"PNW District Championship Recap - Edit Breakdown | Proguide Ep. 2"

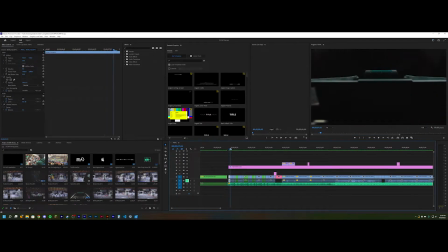[4:08]
So you can see here, so this camera is pulling back here, and then here it shifts to sort of sliding sideways, and here is where the cuts get really fast, and that is also where I try to keep the camera moving in the same direction as possible, or in the same direction as much as possible. So you see here that slides towards the right, and then on the next cut,
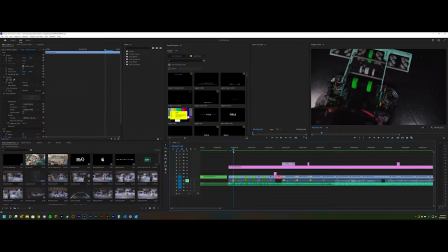[4:28]
it's spinning, and then it continues to spin towards the right in these two really, really fast cuts right here. That keeps the continuity going as much as we possibly can. And so these two fast cuts won't feel as jarring if, as you can see, they're both spinning sort of clockwise.
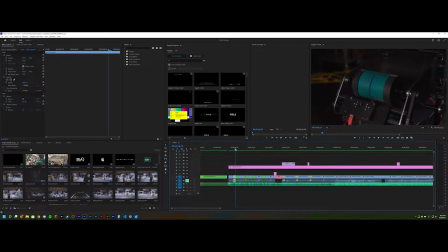[4:46]
And then here it ends up reversing, and I'm pretty sure this was because I tried reversing this clip, and I was like, it just doesn't look good with the clip reverse. So I just kind of had to flip the direction on this clip. I don't like it. It's not great, but it is what it is.
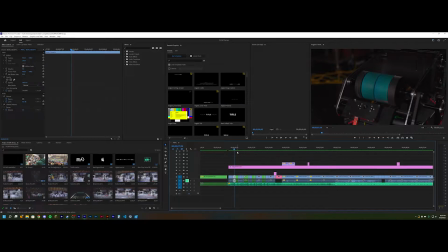[5:01]
I only had a couple of hours to get all this footage with the robot before I needed to give it up, because obviously this was still before our first competition. A lot of stuff needs to happen. They were still making changes. So my footage was not great, but we make it work.
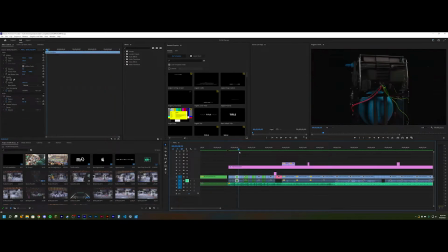[5:17]
And so then this cut right here, this is a warp stabilized slow motion, just sort of push. And then it sort of cuts into more sliding towards the right. And then this is nearly the same clip. I'm pretty sure this is just this clip from the beginning, but later into the clip.
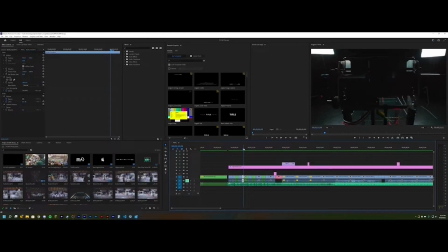[5:35]
Yeah, so I'm pretty sure the point of this was that I was supposed to splice it in multiple places. I'm pretty sure there's another clip of it somewhere, maybe not. But anyways, so this continues. So we see it pulling back, and then it cuts to another clip of the camera pulling back.
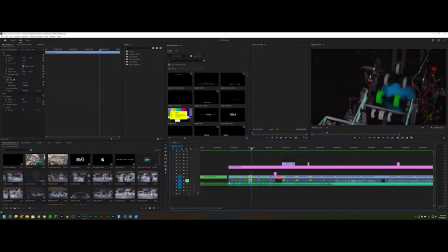[5:51]
And then here is sort of like this shot of like the ball going up through the system. Yes, I realize that these two are out of order in the sense that this is indexer and then this is intake. But the camera was just moving in the wrong direction because this is like pulling back, right?
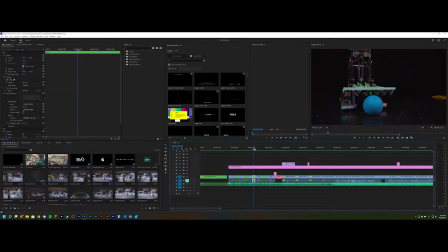[6:06]
And then here it's pushing forward. And the reason why is because this is one continuous shot from the reveal video where the camera pulled back and then the ball rolled into flame. Yeah. Oh my God, I can't talk. This was one continuous shot in the reveal video where the camera pulled back and then the ball rolled into the frame and then the camera switches directions,
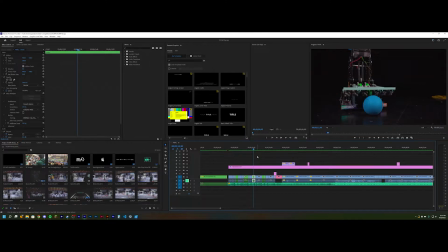[6:25]
and you know, it was like one continuous shot in the reveal video, but I didn't have time obviously to put that entire thing in here. So it's split up into two parts with this one sort of bridging clip in the middle. And then another slightly faster cut. Again, this is movement towards the right, sort of spinning around this back of the shooter.
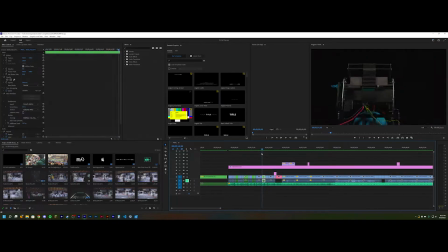[6:43]
And then this is a different clip of where we spin in the same direction around the back of the shooter, and you can see it sort of deploying here. Sad we never actually had an adjustable shooter, but it is what it is. And then here is just a couple of basic B-roll clips. These were just kind of cobbled together toward the end because if you actually play the video,
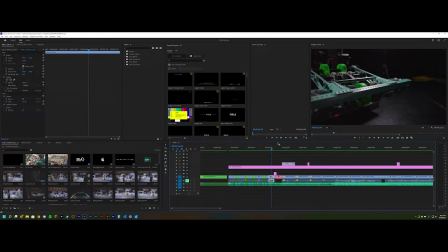[7:01]
the clips are, you know, there's a lot of time for them to sort of play out, and so it's okay if they don't fully line up. And then there's just a nice little slide transition, and then this is just a shot that was made in After Effects where I set a tracking point.
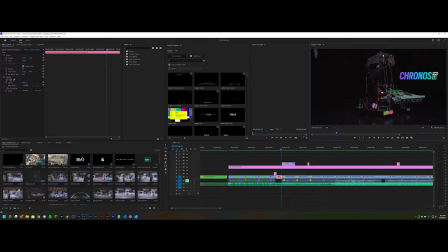[7:16]
I believe it was like this little blue thing up here on the shooter, and I basically just tracked the Kronos logo to it so that way it would move with the camera sort of. Nothing too crazy there. And then this is where the actual recap footage starts.
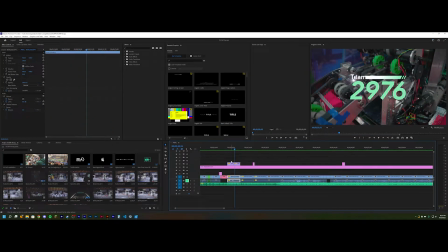[7:32]
As you can see, we just have the 2976 animated logo. Again, we will cover a lot of that in their own video. Although this animated logo I may not eventually cover because some changes are coming in year 15 and I'm not entirely sure if we really need to cover this. But anyways, so this is where the recap portion of it actually starts.
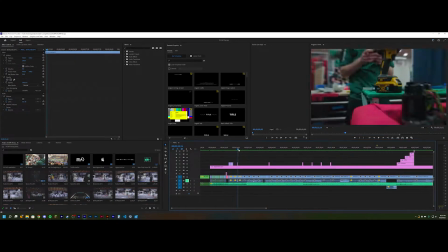[7:51]
We open with a little bit of B-roll, some slide transitions to sort of bridge gaps between clips that I felt were, you know, it was reasonable.
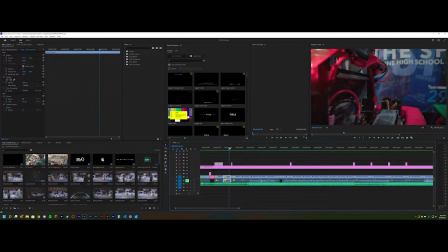[8:01]
The reason why for this one is because this clip is largely the camera pulling back, and the next one is also the camera pulling back on a different part of the robot. So pulling that zoom transition in there just sort of helps bridge it a little bit,
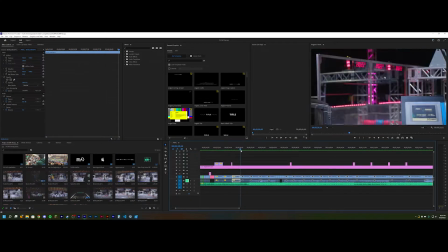[8:12]
and it makes it a little bit more fluid. The rest of this is largely hard cuts of just random B-roll,
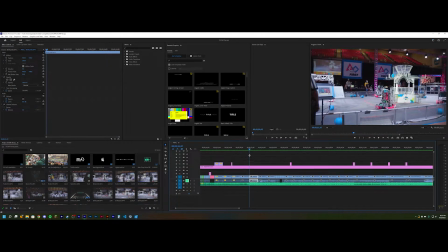[8:17]
and then when the lyrics come in, that's where we start showing game footage. It's just hard cuts throughout most of this. And so what I tend to do when I'm doing these game footage parts is I will just cut to the beat.
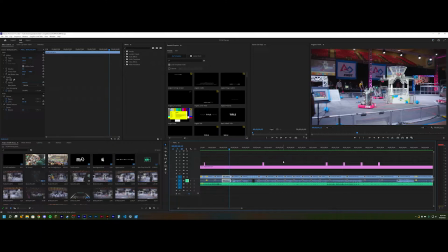[8:35]
That is the biggest thing on our in our reveal videos, or sorry, not reveal, recap videos, is you cut to the beat. Make sure all of your clips are cutting on some kind of beat and try not to cut on off beats as much as possible. And by off beats, I mean it can still be like technically like quote unquote in time.
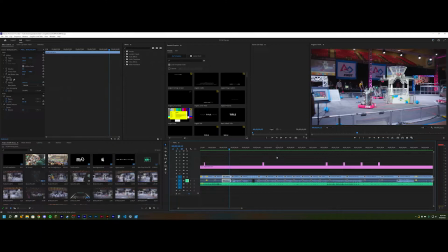[8:54]
If you are a music player, you'll probably understand what I mean, but it can be in time, but still not a good place to cut. So try to cut, you know, every 4 beats, every 8 beats, every 16, you know, stuff like that.
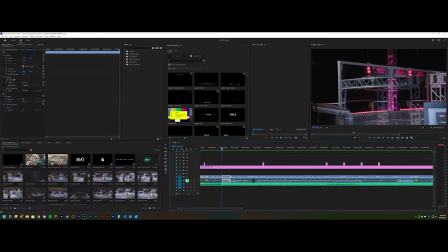[9:07]
That's going to make it feel like it has some sort of rhythm to it. And what I'll do, especially with Rapid React, with how quick these shots are, right?
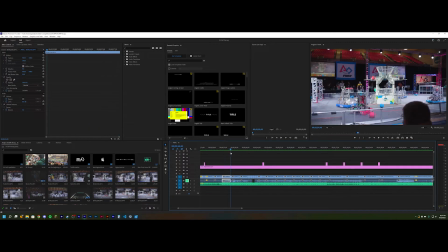[9:14]
You just have a shot of, you know, the robot fires 2 balls, they both go in, you cut to the next shot of it firing 2 more balls, they go in, and you cut to the next one, right? So it's largely when I'm doing these like big filler sections, you can see here there's like 8 clips in a row of like literally all the same length, and it's just shots of Kronos shooting the balls,
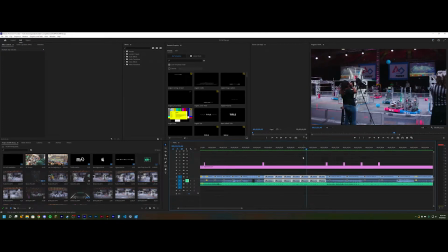[9:32]
or sometimes it's shooting one, sometimes it's just moving, but either ways they're all sort of the same length, and we cut on the beat.
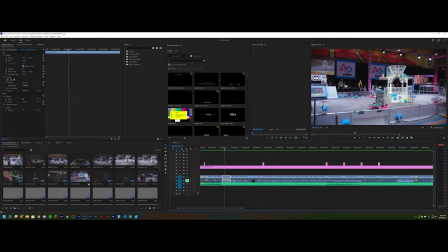[9:38]
And so what I'll do is, you can see I have all of the footage here, and sometimes I organize it. In this case, I was rushing to get it produced, so I didn't really organize it that crazy. Premiere is not loading these thumbnails very well, but it'll figure it out eventually.
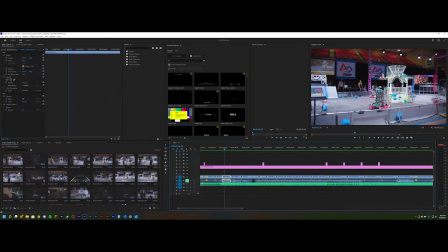[9:55]
Anyways, what I'll do is I'll select one of these clips. So all of my game footage clips are usually like 2 minutes and 40 seconds long. So you see here, we have this clip. I'll take it, I'll drag it into the timeline. What I'll do is I'll literally just scrub through, and every time I see, you know, a good shot, like right here, right, we have, you know, the robot shoots 2 balls, they both go in.
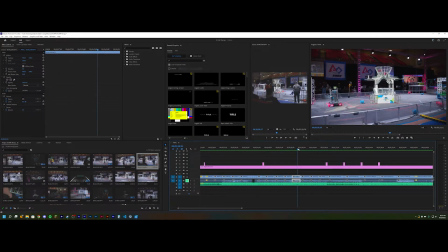[10:14]
What I'll do is I'll just cut it right where I want it to start. I'll cut it, and then I will let it play out until the next good place in the song. So I'll actually listen to the song and then pause the video where there's a good place to end the clip, and then I'll just end it and then continue moving through that game footage clip.
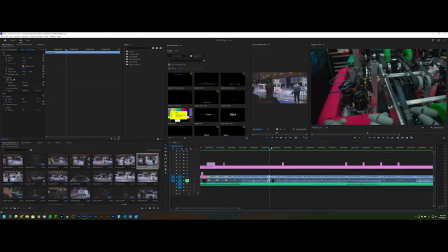[10:29]
And so that's how a lot of these sequences are made here. This is just a little B-roll intervention in the middle here. That's just because I felt like the 4 stronger kick drum hits sort of warranted a little bit of a more special sequence there.
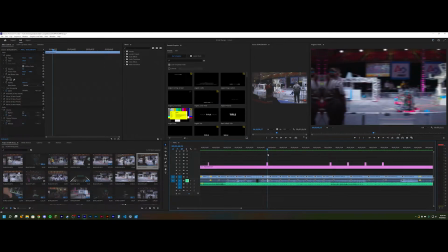[10:49]
Here's a transition. I'm pretty sure this is because when I was like moving, yeah, the camera was like coming in at like a weird speed, and I was like, I'm just gonna mask it with a sideways slide transition, because I was like, the shot is good, but the camera's moving in a really weird way, and I didn't exactly want it to just like do a hard cut.
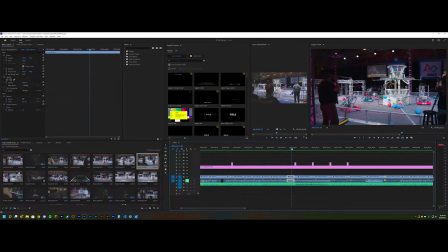[11:08]
So that's what I ended up doing here. This section, so this is where we go into climb. I generally don't showcase climb that much. Like in the other recaps, we like show them, but it's like we don't really have a whole section dedicated to climb like in this video.
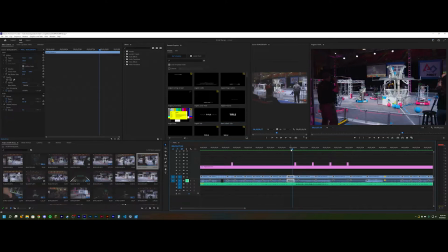[11:25]
The reason why we did it here is because if you listen to the actual song,
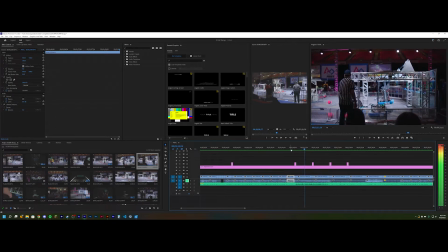[11:33]
Hold still, boy, like back then.
Talk back till I snap back.
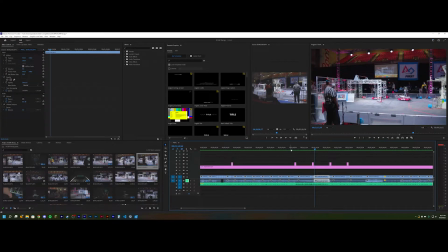[11:39] This ain't.
It's like you can hear the beats, but it's like not. Either you have to cut on every single beat, like the click, click, click, click. You either have to cut on every single one, or you just like wait out the entire like 32 beats or whatever it is, right?
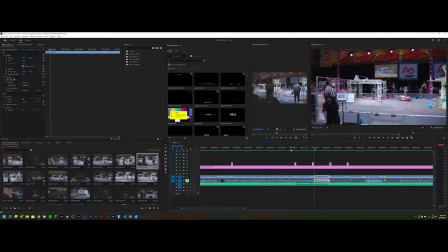[11:53]
So we were like, okay, what kind of a clip is long enough for us to show during a sequence like that? And I was like, well, I might as well just do climb here, because every single climb sequence that we have here is, you know, a few seconds long. And so that's what we ended up doing.